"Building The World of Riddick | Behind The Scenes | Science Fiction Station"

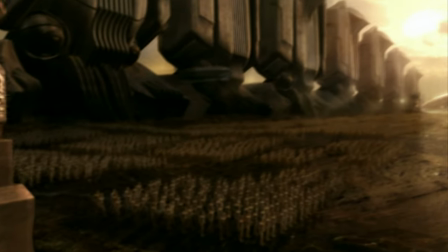4:08 The digital effects for the movie were coordinated in London by the special effects house Double Negative,
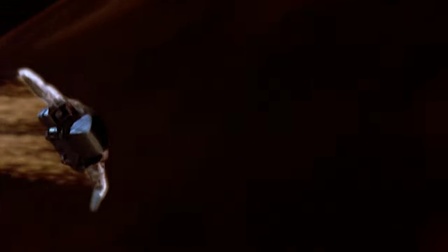4:14 who had also helped to create the visual world of Pitch Black. Chronicles of Riddick is a much bigger picture.
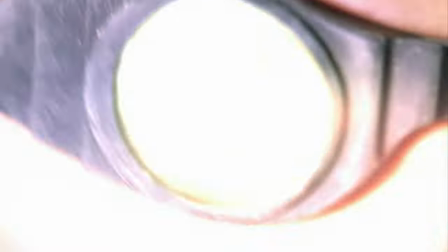4:23 Probably somewhere in the region of six times bigger in terms of the scale in which the project encompassed Riddick.
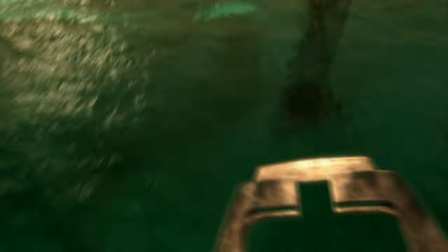4:31 One particularly challenging shot was Riddick's approach to Planet Helion.
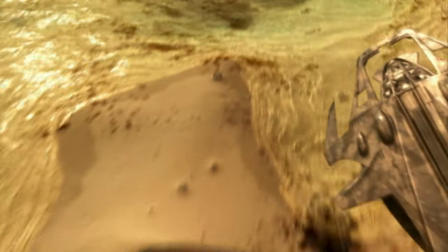4:36 It was all completely generated in the computer.
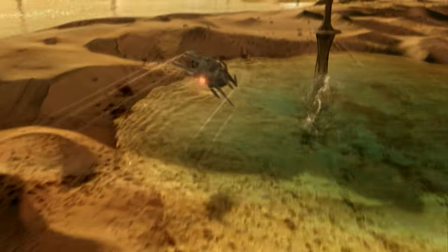4:40 Lots of fluid dynamics going on in the water, lots of landscapes, digital 2.5D matte painting in the background.
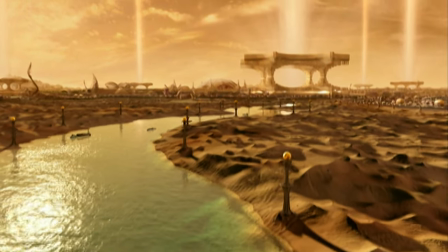4:47 A lot of textures, a lot of looks, a lot of colors were gleaned off of the live action so that the set extensions all look like the same environment.
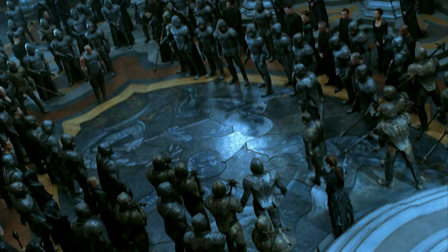4:55 Another groundbreaking visual effect was centered on the climactic fight between Riddick and the Lord Marshal. He has the ability to astrally project himself to another location very quickly.
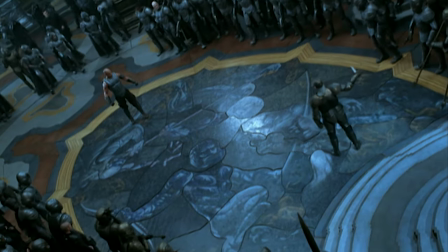5:09 This was one of the hero shots that established the look of the Lord Marshal. This is the first time within the fight sequence at the end of the film that we see him using his powers.
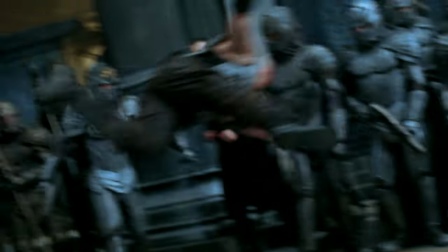5:18 The timings and the feel of the movement were critical to establishing, you know, the pace of the fight, really.
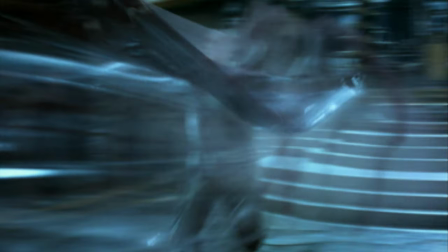5:24 It's kind of uncharted territory for everybody. It's not something that we'd certainly seen before.
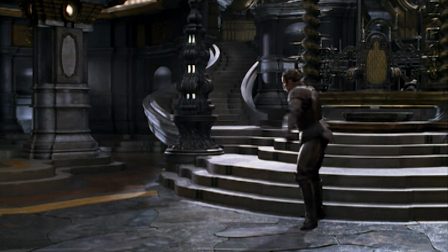5:31 This, for example, is the live action for the first part of the move. We start off with the move as we saw Colin do it.
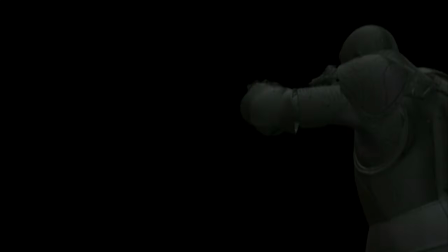5:38 And this is just a 3D lit body and the trail coming off the body.
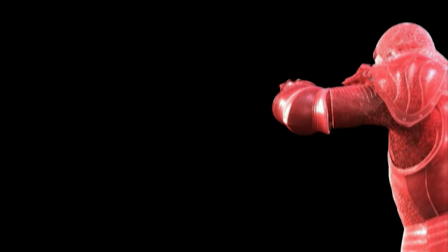5:43 And here, for example, is a pass that we would use to refract the background so that the trail can have a glassy look.
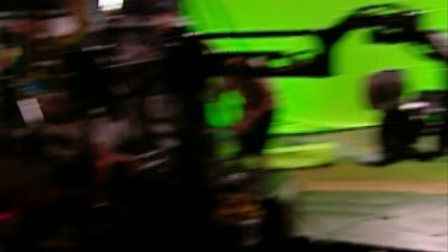5:51 We had characters surrounding Riddick who were body doubles for Confiel.
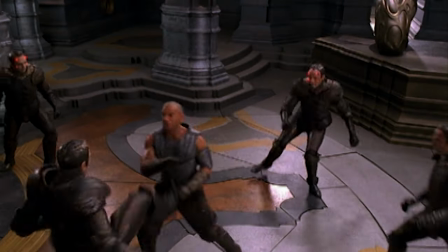5:57 And effectively, the action was choreographed so that the body doubles would feint and throw punches
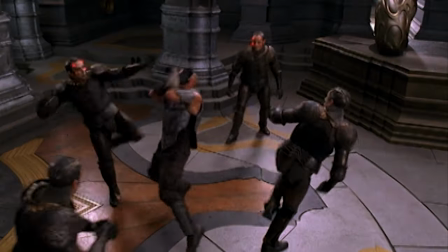6:03 at different points in the sequence that was timed very significantly from the stunt team and the fight choreographers.
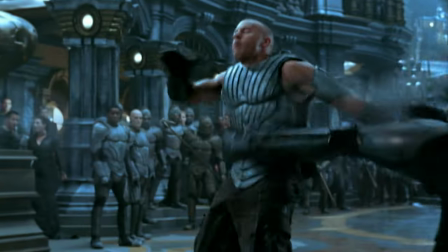6:08 The portion between those two characters is fully computer generated.
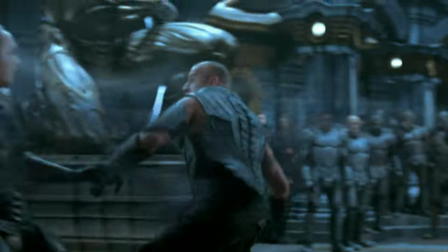6:13 It's an animation.
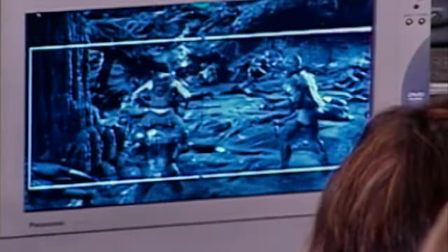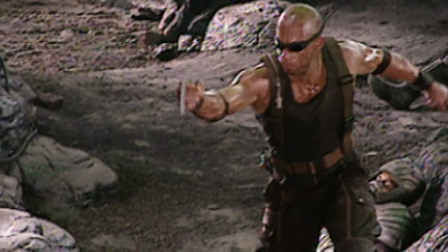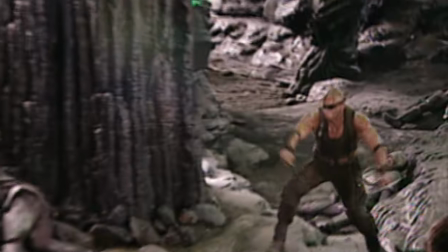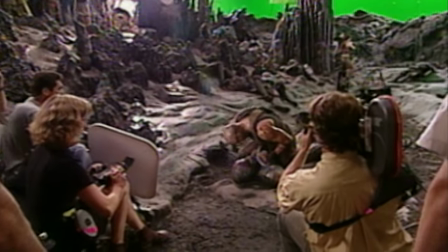6:29 Riddick is a very savage-like fighter.
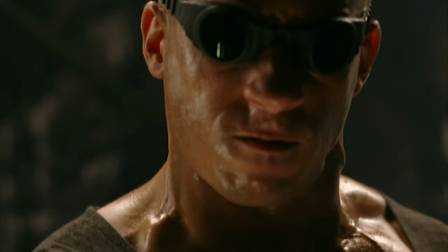6:36 He's always on the attack. He's always aggressive.
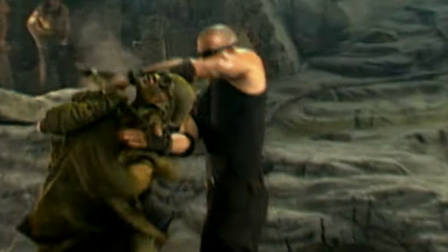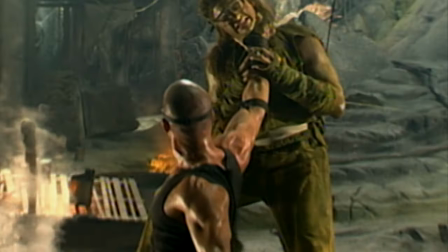6:46 All of Riddick's moves are designed to kill. There's none of this.
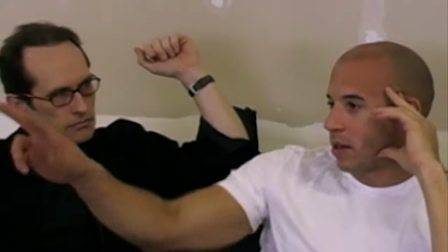6:52 It's all this. It's game over. It's very impactful, and it's very final. We've taken pieces of everything and kind of meshed them together. We started with Kali, which is a real pretty Filipino knife fighting form,
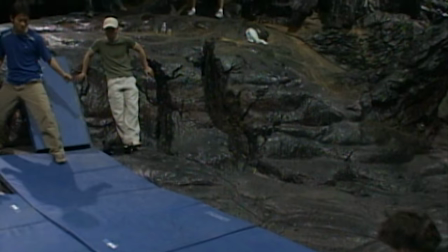7:08 but involving acrobatic stuff, a little bit of the wire work, a little bit of wrestling.
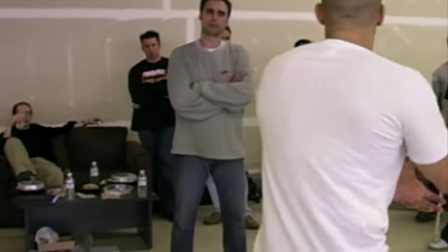7:15 We are trying to create something new here. Riddick is not a martial artist.
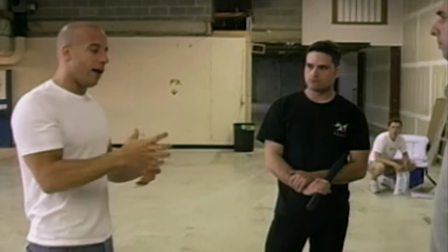7:20 He's not a superhero. Ben went in there and said, let me put the Riddick spin on it now, and let me do this, this, and this. As good as the fight coordination the stunt people were, you don't always approach it from a character point of view.
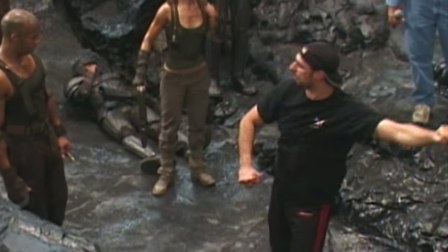7:30 And that's what I'm asking Vin to do. It should always feel like an animal.
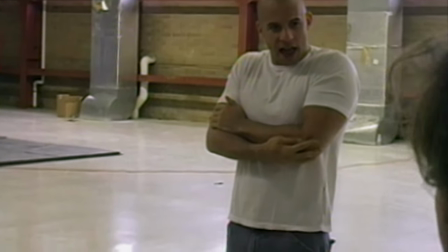7:36 It's always got to have an animal vibe to
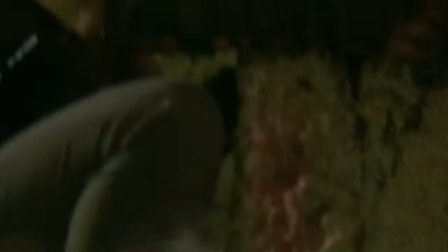7:42 it.
I'm surprised I'm still standing.
Kira needed to be this fighting machine.
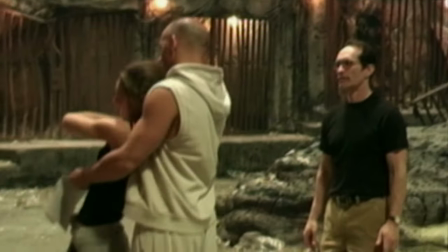7:48 So I knew that Alexa could take on this very active role.
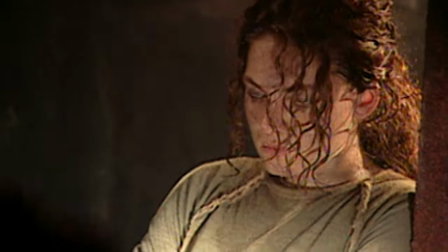7:54 Alexa's character, Kira, her very first piece of business, first scene, was a fight scene in her cell.
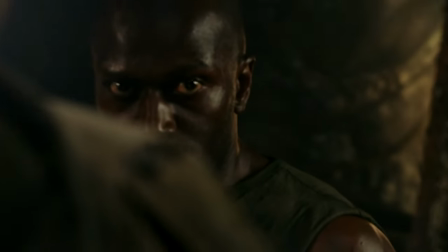8:04 These guards come in and try to have their way with her, and they find out that, you know, messing around with Kira.
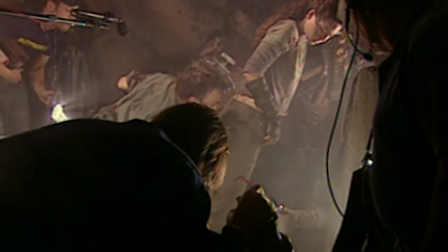8:10 Look at Alexa deep now. Look at Alexa deep. And now he's grabbing a handful.
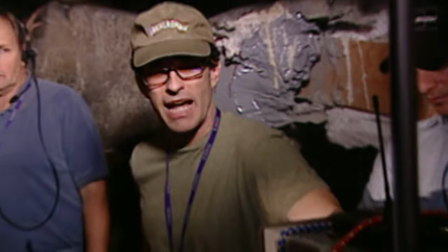8:15 He's grabbing a handful.